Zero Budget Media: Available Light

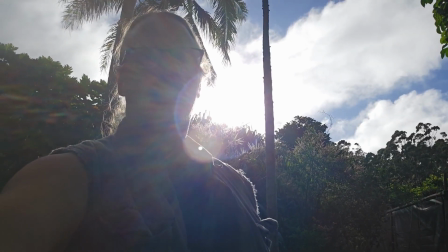0:00 Let's talk a little bit about lighting, shall we?
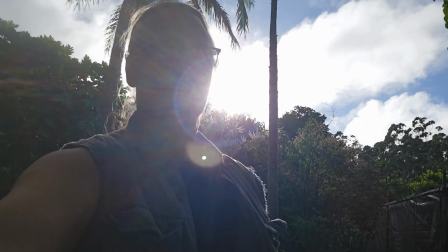0:04 Now, this might be an interesting creative look, and I kind of like the solar flare that we're getting,
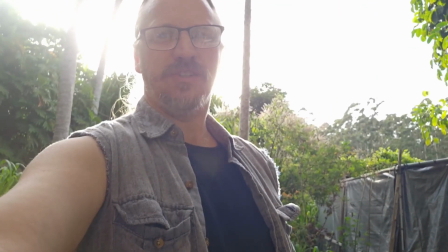0:10 the little lens flare, but if you actually want to tell what I'm saying, if you want to be able to see me, we need a little bit different lighting. So let's talk about available light, because if you're doing zero budget media, you're not going to be spending a bunch of money on lights.
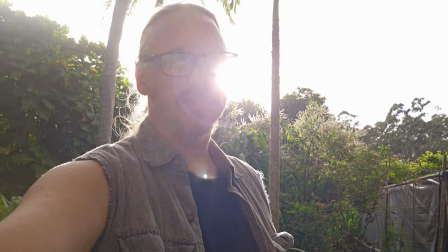0:27 You've got to use the light that's available.
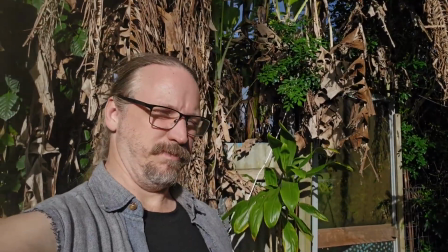0:30 Now, this might this might seem like a good idea.
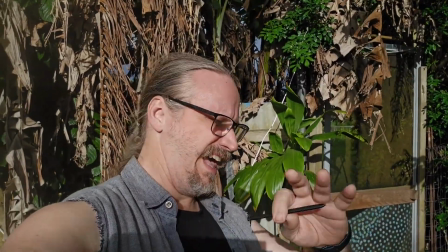0:37 I'm well lit, but ah, no, I can't do it.
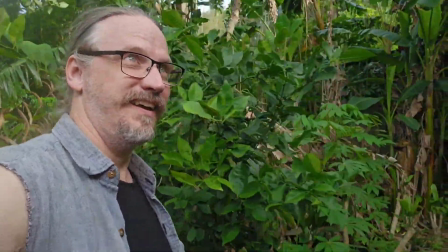0:43 So the key to available light when you're shooting outdoors is shade. That is going to make it the easiest for your little camera to figure out what lighting settings it should use. Now you can use manual settings. We'll get more into that later. But if you're out and about and you're trying to get your camera to sort of show you rather than the light or what's really bright behind you, the key is to change your position so that you are in shade. Now the camera will adjust.
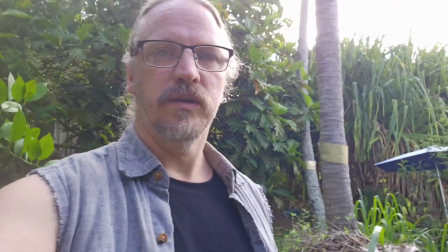1:13 It'll do its best to try and figure out what it is you want. For example, this actually is pretty good lighting in some ways.
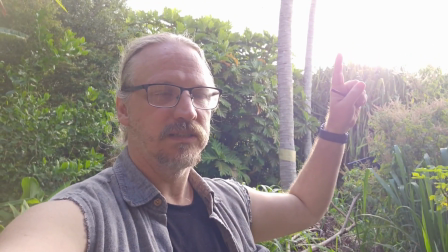1:20 There's no detail up here because the light is blowing out. It's too bright.
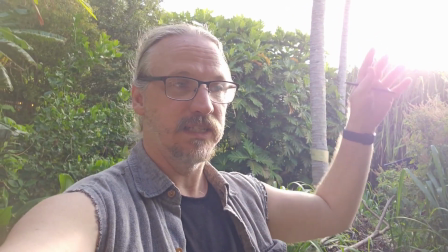1:25 You can't have any detail in the sky up there with that as bright as it is and still see the subject of the person who's speaking.
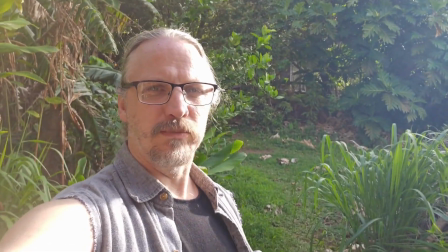1:33 But you can kind of tease it a little bit, turn just a little, double check what's dark in the background, use that light from the side or from the back.
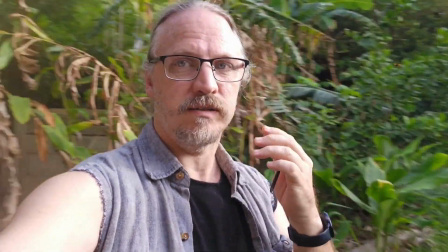1:43 And it's lighting you enough to give your face some contour. It's not flatter lighting like that.
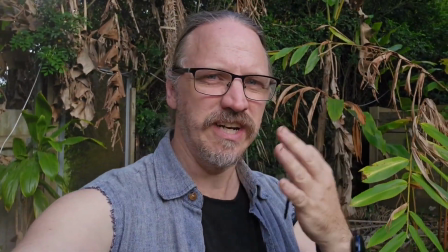1:51 There's still a little shade over here. A little shade is good. You don't want to be evenly lit because then you don't really stand out from the background all that much. So the trick to using available light with your phone is to use your ability to move relatively quickly and get yourself to a spot where the sun or the background light or the sun hitting the things in the background isn't so bright that it drowns you out. That's kind of the best you can do. Give it a try. Play around with it some. It's cheap. It's easy. And with a little bit of attention to where the light is coming from and what it looks like on the phone, you can actually get acceptable lighting while you're out in the field without spending a ton of money.